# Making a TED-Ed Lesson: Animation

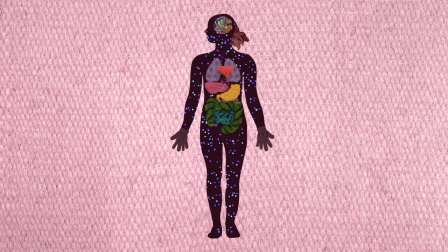Enough mutations can bypass these fail-safes, driving the cell to divide recklessly. That one rogue cell becomes two, then four, then eight.
How do you animate real materials like grains and nerves and stuff like that? How do you take something that doesn't move and then make it move?
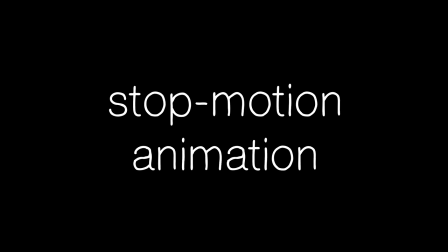So that's actually, we used a method called stop-motion animation, in which you are moving the objects underneath the camera,
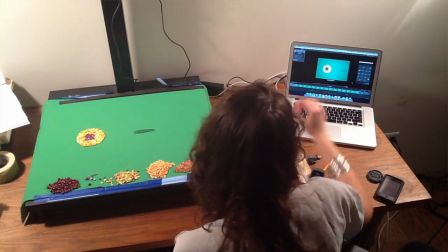each frame one at a time, and you take a picture for each picture that you've created.
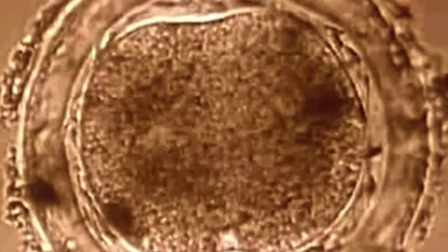So for this, we were watching a lot of videos on how cell division works, and from that I created a line-drawn animation that was my reference animation.
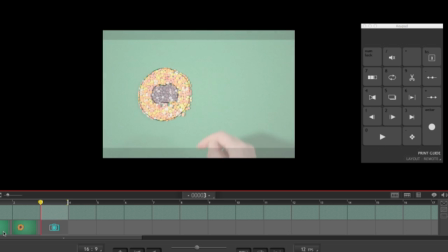And using the software that we use for stop motion, I was actually able to look at that reference material while shooting. So I could kind of arrange underneath the camera in order to match my animation as I would follow along.
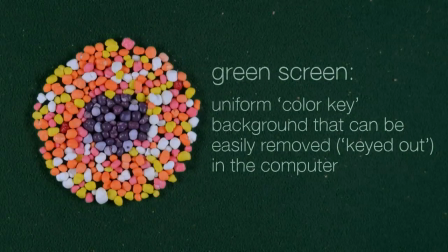and we actually shot all of this on a green screen and the purpose of using the green screen was for example
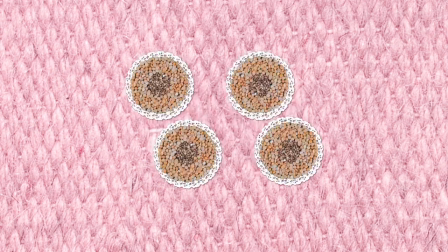in the scene where you see many cells dividing at one time for me to have actually have to animate each of those cells unanimously dividing at the same time would have been a lot of work that we wouldn't have had time for so the green screen allowed me to do
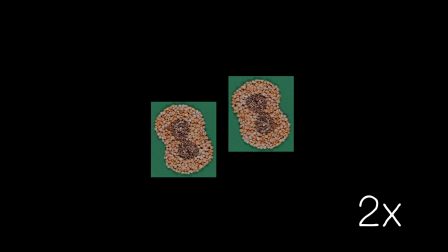a couple of cell divisions that I could then duplicate in order to show cell division to the four and then eight. So you only basically have to actually record it once and then you can just duplicate it on the computer. Exactly. So it sounds really painstaking.
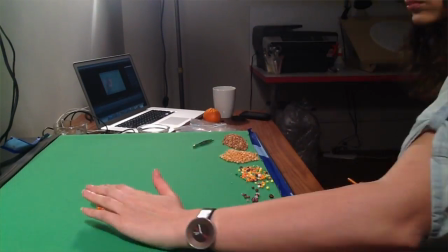How long did it take to like record one cell division? I think I did in a day I did a couple of cell divisions.
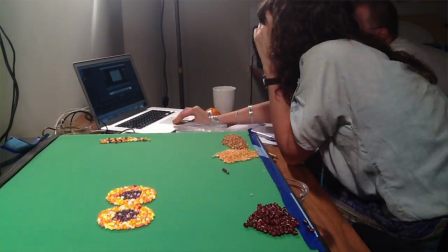So sort of a full workday. So probably a couple of hours for one. I think actually the stuff that took longer was the text. We were animating the word growth.
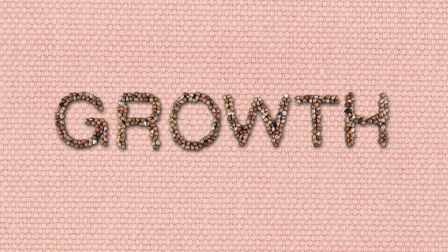We were animating it getting smaller and taller and liner. And for this, I was literally adding one single seed at a time in order to create that animation. So how did you animate the word cancer? I actually started with the word cancer written and moved backwards and was surgically removing one seed at a time.
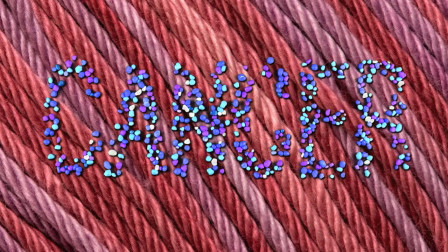And then we played the footage backwards to make it look like it was appearing. I use that trick a lot of times in stop motion because if you want things to really conform any time that you're having things come together or fall apart it usually makes more sense to start with that together frame and work from there and do the scatter from there and then just play that in reverse. It's a little too painstaking. Stop motion is painstaking, it's a labor of love, but you have to also be practical when you have a deadline. So there's this technique that you guys use to make the cells look like they're alive so they're not just sitting there. That's called shimmering. How does that work exactly. So in animation shimmering is usually when you are,
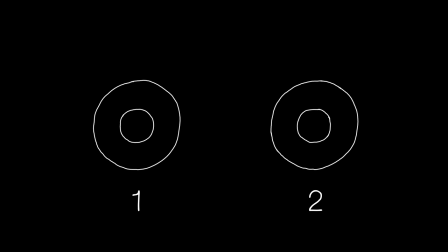if you're doing drawn animation you're drawing that same drawing multiple times but with slight variations so that way you don't have a stagnant still frame under the camera. With the cells using the seeds and the nerds we had the opportunity to really have a look like they were kind of vibrating and pulsating in a way and so those were actually,
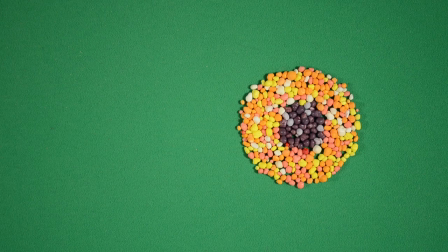depending on the cell, three to five pictures with the candy nerds I would rearrange their position each
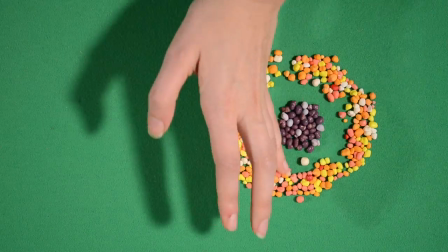time so that's actually removing all the colorful nerds leaving the
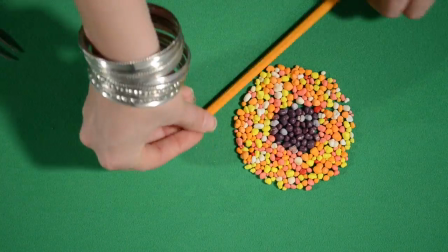purple ones in the center and moving the colorful ones back in into a different position but with the seeds when the seeds were shimmering for that I would actually just very very very lightly like roll my hand over it very slightly and then make sure none of them fell out of the constraints of the self fix the edges and take that picture and just slightly do that again so it just slightly changes their position or rustles them up a little bit
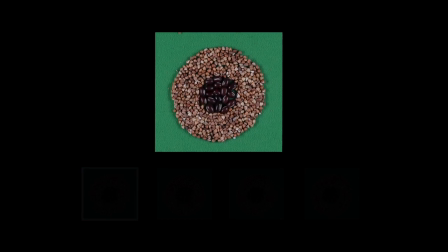so that would cycle over and over and those would play on what animators call threes and threes means
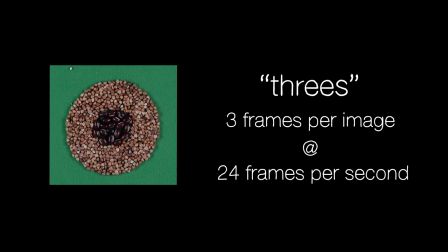that each picture is on screen for three frames 24 frames per second so for the shimmers you are seeing eight different pictures each second of footage.